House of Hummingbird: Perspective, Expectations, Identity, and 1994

House of Hummingbird is a 2018 feature film debut for director Kim Borah.
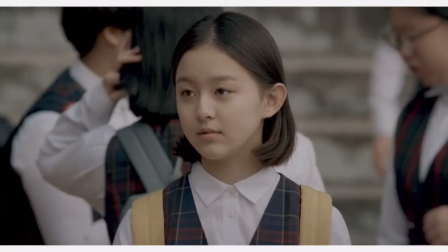[0:04]
Kim, who has also arrived at the film, reflects her own youth in South Korea through the eyes of the film's 14 protagonist, Eun Hee, as portrayed by young actors Park Ji-hoo.
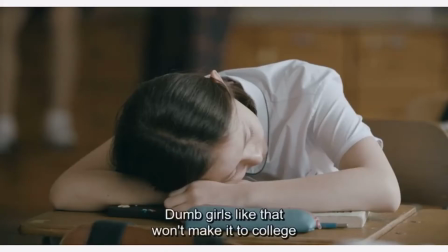[0:13]
House of Hummingbird follows Eun Hee's life with her dysfunctional family. We see that Eun Hee is an outcast in school, an outcast in her family, strained in her romantic and platonic relationships, and finds the most solace from her young Chinese teacher. House of Hummingbird's story is that about the rush of youth. Eun-hee is moving too quickly to truly understand others or even find herself. She wants connections with others, but fails to see them as people outside of her own space.
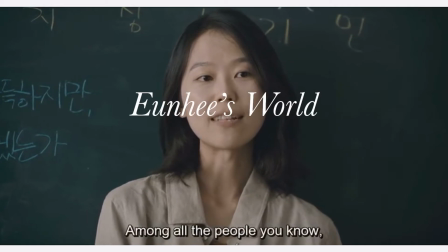[0:40] 상식만쳐나 지식 능기인 Are the people who know the people who know the people who know the people who know the people?
Kim Young-ji, Eun-hee's Chinese teacher and eventual confidant, explains the saying to introduce a lesson. The idea of knowing and not understanding is one of Eunhee's flaws and a major line of conflict and growth within the film. House of Honeybeard's narrative is Eunhee's, so much so that it is as if the story is her diary and we, the viewer, are reading through it without her permission. Eunhee herself is dismissive of others. Chisholm knows her best friend's struggling with her parents' divorce, only caring about how Jisook ratted her out for their shoplifting rather than the reason why.
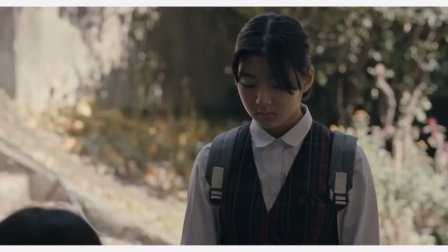[1:18]
After breaking up with her boyfriend, Jiwon,
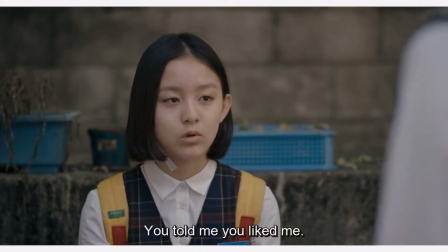[1:21]
she expects her relationships to Yuri to go back to its budding romance, even after ignoring her in favor of said boyfriend until the breakup. This self-centeredness can be attributed to youth and the lack of familiar support. And Ani's mother, while concerned about the lump behind her ear, she has Ani go to appointments and sign paperwork by herself.
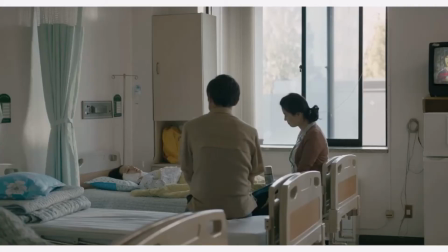[1:39]
Interestingly, the surgery shows us more about Ani's focus in life. Before going in, she seems to care more about getting a scar than her own health.
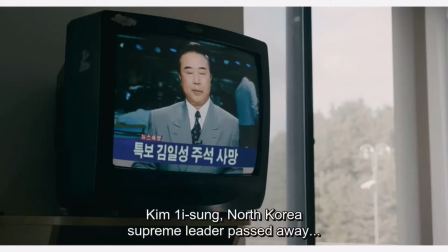[1:47]
During her hospital's day, we learn about the death of Kim Il-sung, the man who has been ruling North Korea since 1948. The older women in the room chatter about it and make comments. It's clear that his death and the eventual transition of power in North Korea is important to them and to South Korea's future.
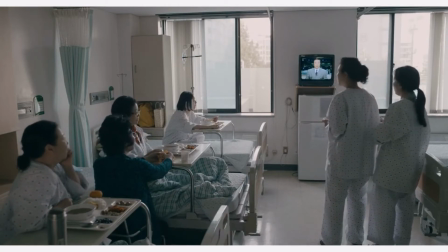[2:04]
And he doesn't seem to notice nor care about the situation at all. She was born well after the Korean War and may not even have solid memories of her own nation's turmoil and transition in the 80s.
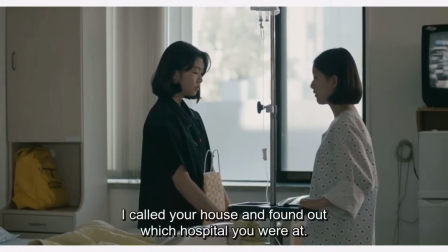[2:16]
Instead, Eunhee cares much more about who we'll visit. In the end, it is Yuri. She comes in with us as a crush, and the two share Chase's kisses on the cheek.
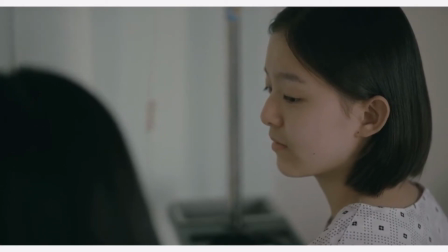[2:25]
The way we see Eunhee's world is almost more heuristic. Her and Yuri's kiss is filmed strangely from above and behind.
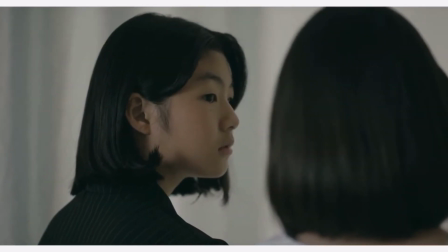[2:31]
It feels as if the camera isn't supposed to be there, and we the audience really should not be watching. It's clear that we are the viewer and not experiencing the story ourselves. The film itself is soft and monotone.
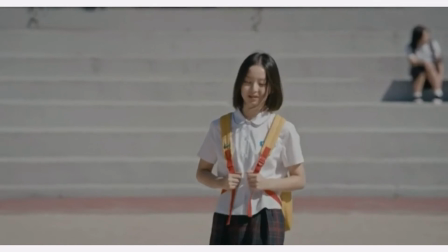[2:43]
Most of the world blends together, so we are forced to look it in heat.
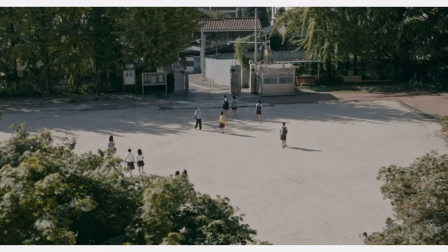[2:47]
Amongst her classmates, she's the only one with a brightly colored backpack, making it easy to spot her in crowds and also to be identified by her fellow students. Leni's perspective is limited, and we are forced to deal with it both narratively and visually until tragedy strikes.
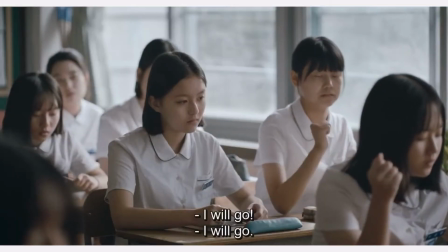[3:02] I am going to be in Seoul for a long time.
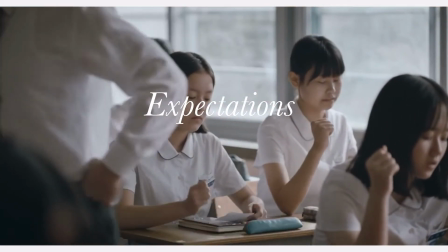Seoul National University is the S of a group of schools referred to as the Sky Universities, the three most prestigious universities in South Korea. Korean University and Yonsei University make up the rest of the trio, and they have matriculated many of the nation's top politicians, lawyers, and so on. An American viewer can think of the Sky Universities as an equivalent to the Ivy League, and for many students, entry into one of those schools is an early make or break for their careers. While Eun Hee is not a star student, and she's pinned by her classmates and teachers as a delinquent. She is by no means unintelligent and bears the burden of her mother's academic dreams. Education is vital to socioeconomic advancements and thus is pushed by Anhi's parents.
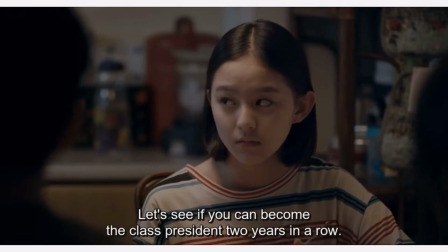[3:56]
The father emphasizes this much more to their son Dae-hoon expecting the sisters to be considerate and supportive towards their brother's academic life.